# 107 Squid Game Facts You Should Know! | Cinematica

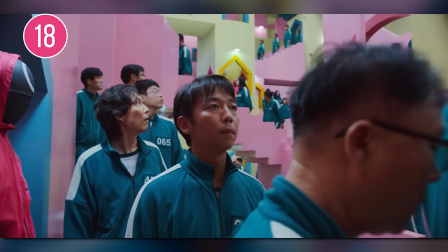Squid Game plays with a number of different themes and messages, but Huang has boiled it down to one ultimate concept.
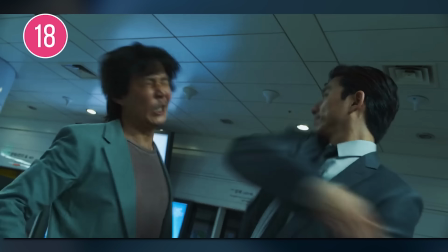Huang said that at its core, Squid Game is a story about losers. Number 19.
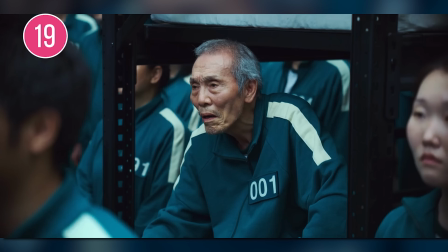To name the characters Huang pulled from his own life, Sung Gihan, Cho Sung Woo, and Oh Il Nam all share names with Huang's childhood friends that he played games with as a kid.
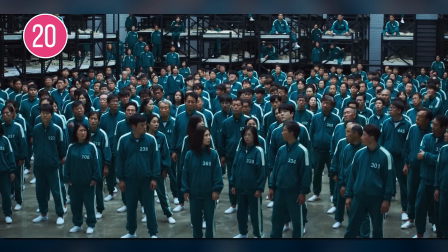Number 20. Not just the players are named for Hwang's friends.
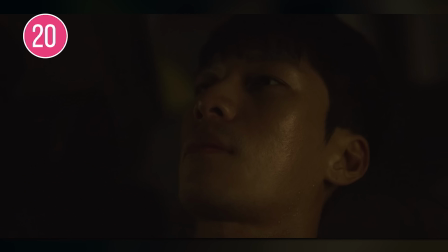Director Hwang was also buddies with a Hwang Junho, just like the police officer in Squid Game, who even had an older brother named Hwang Inho, like frontman.
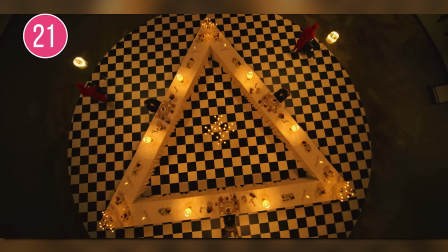Number 21. As for the two main characters of Squid Game, Gi-hun and Sang-woo, Hwang based them and their personalities on two aspects of himself, two different personal experiences he's lived.
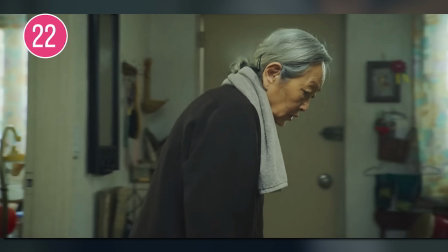Number 22. Like Gi-hun, Hwang was raised by a single mother without a lot of money, and grew up in Songmun District in Seoul.
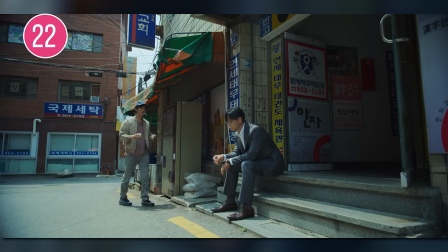In Korea, Songmun District has a reputation for being one of the neighborhoods in Seoul.
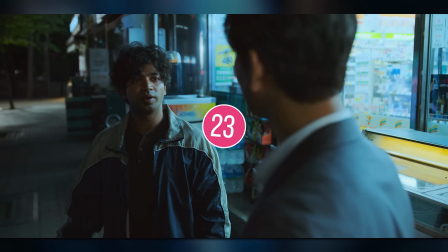Number 23.
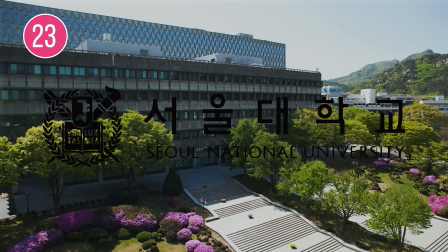At the same time, just like Songwoo, Hwang attended Seoul National University, carrying huge expectations from both his family and his whole neighborhood. Number 24. For Gi-hun's backstory, Hwang took inspiration from the Songyang Motor Label Strike of 2009.
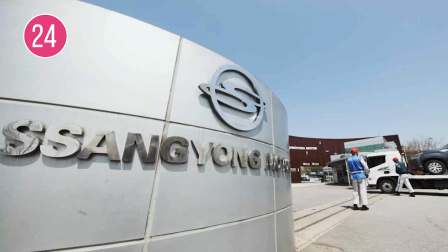As Gi-hun describes in his own story, Songyang employees banded together and protested against the company's mass layoffs.
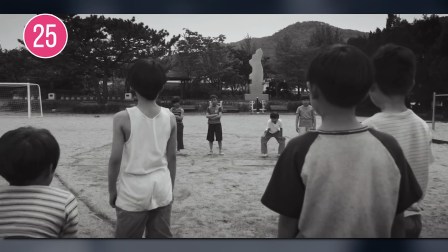Number 25. Huang used childhood games as the basis for the Squid Game proper,
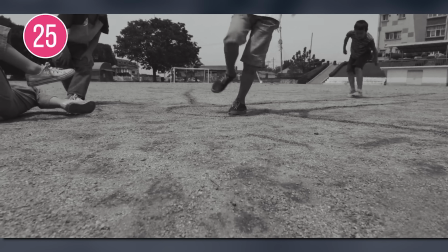because he found it ironic that these games he once played with zero consequences suddenly became battles of life and death.
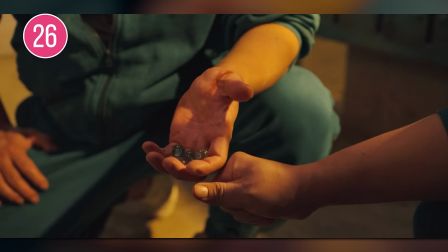Number 26. Because Squid Game was originally supposed to be a film, Huang decided to use children's games with simple,
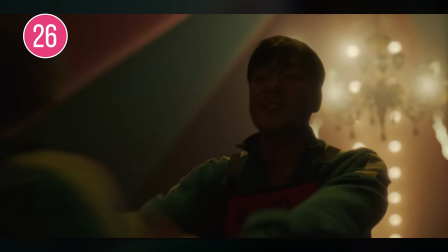easy-to-understand rules, instead of the more complex rules of survival games in other films.
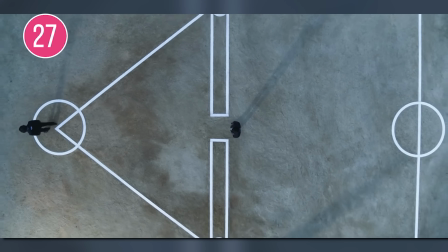Number 27. As for the Squid Game itself, it was an actual game that kids played in Korea.
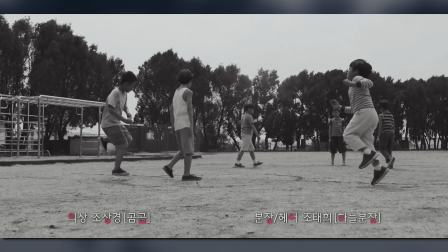It was especially popular in the 1970s and 1980s when Hwang was growing up.
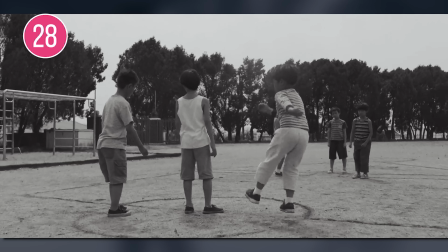Number 28 The Squid Game was actually Hwang's favorite game to play as a kid.
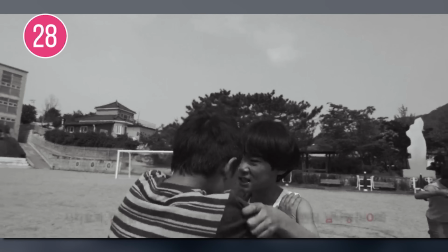He loved how physically aggressive it was and would regularly play it in the alleys of his neighborhood.
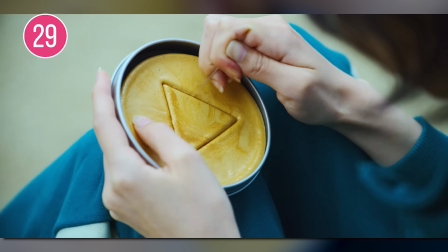Number 29 So of all the games to pick from, why did Hwang put Squid Game into the spotlight?
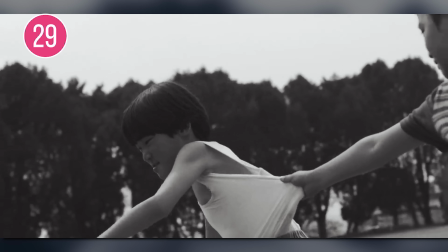According to Hwang, it's a game that best reflects today's competitive society. 30.
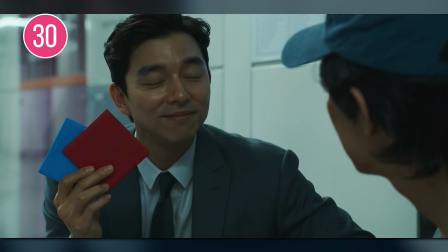Even the red and blue dakji squares carry some symbolism. The colors are based on a Korean urban legend, blue paper, red paper.
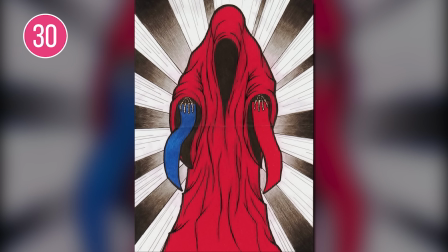Basically, a ghost jumps out of your toilet and makes you pick between blue or red toilet paper.
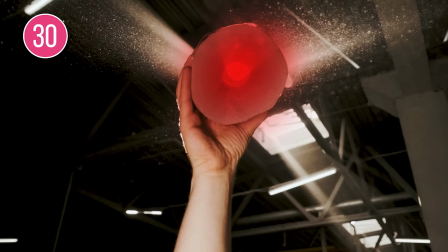If you pick blue, the ghost suffocates you. If you pick red, the ghost skins you alive.
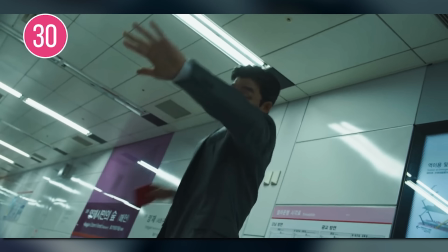Like the dakji game itself, it's a trap. A lose-lose situation. 31.
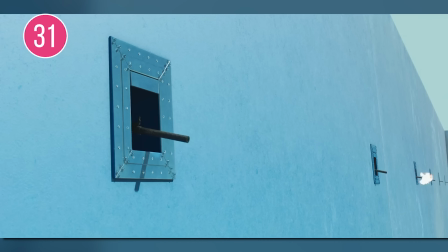For the first proper squid game, Red Light, Green Light, Hwang chose it because he wanted a game that could eliminate a ton of players from the very start.
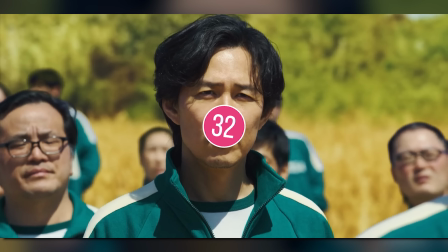Number 32. With so many people playing Red Light, Green Light all moving in tandem to the music, Kwong described the scene as a ridiculous but sad group dance.
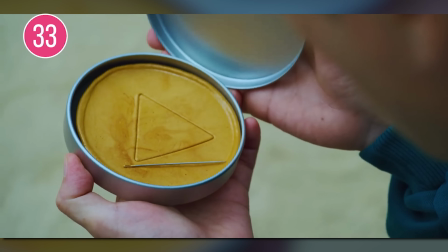Number 33. The Dalgona candy from the second game was a popular Korean street food in the 70s and 80s.
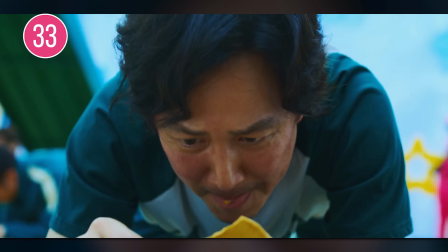Of course, it's still around today if you ever wanted to try some yourself. Number 34.
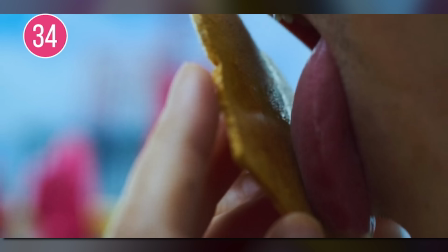If you recall, Gi-hun survives by licking the Dalgona to melt the umbrella out.
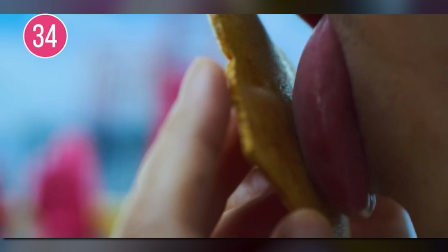This is exactly what Huang would do when he was a kid. That way, he could pop the shape out of the candy without breaking it. Number 35. Huang joked with the production team that once Squid Game dropped, Dalgona sales would skyrocket.
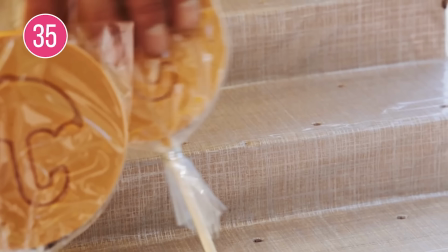Sure enough, he was absolutely right. Across the world, demand for Dalgona soared.
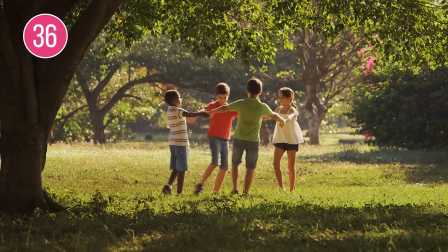Number 36. There were a number of other children's games Huang considered putting into Squid Game.
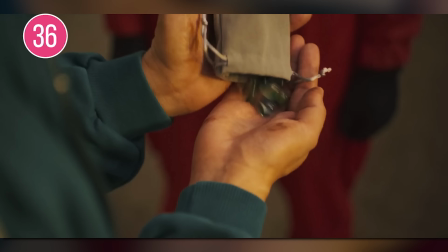For example, there's Gongi, a game traditionally played with pebbles. It's kind of like jacks.
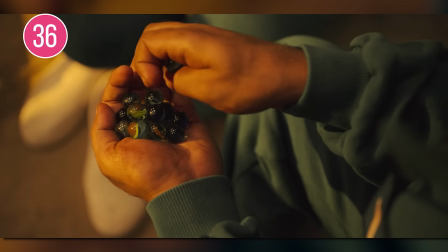You throw a pebble up in the air and have to pick up increasing numbers of pebbles before you catch the airborne one.
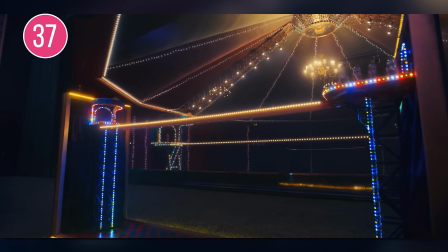Number 37. Another kid's game, Dong Dong Dongdaemun, is named for East Grand Gate of Seoul.
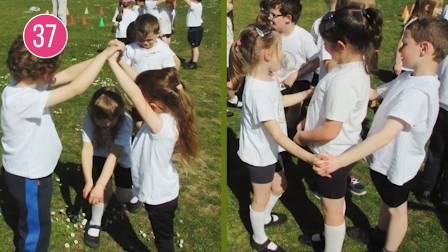The game is very similar to London Bridge is Falling Down. You and other players form arches with your arms and somebody has to run through without getting caught.
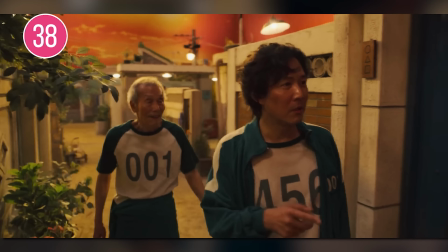Number 38. Like Gongi, the game Why Did You Come to My House even gets mentioned as a possible game in the show.
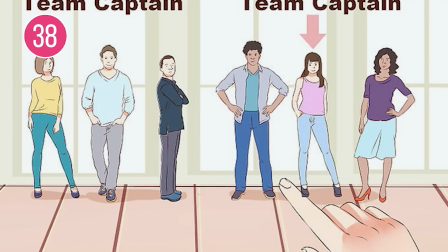It's like Red Rover, with two teams playing against each other.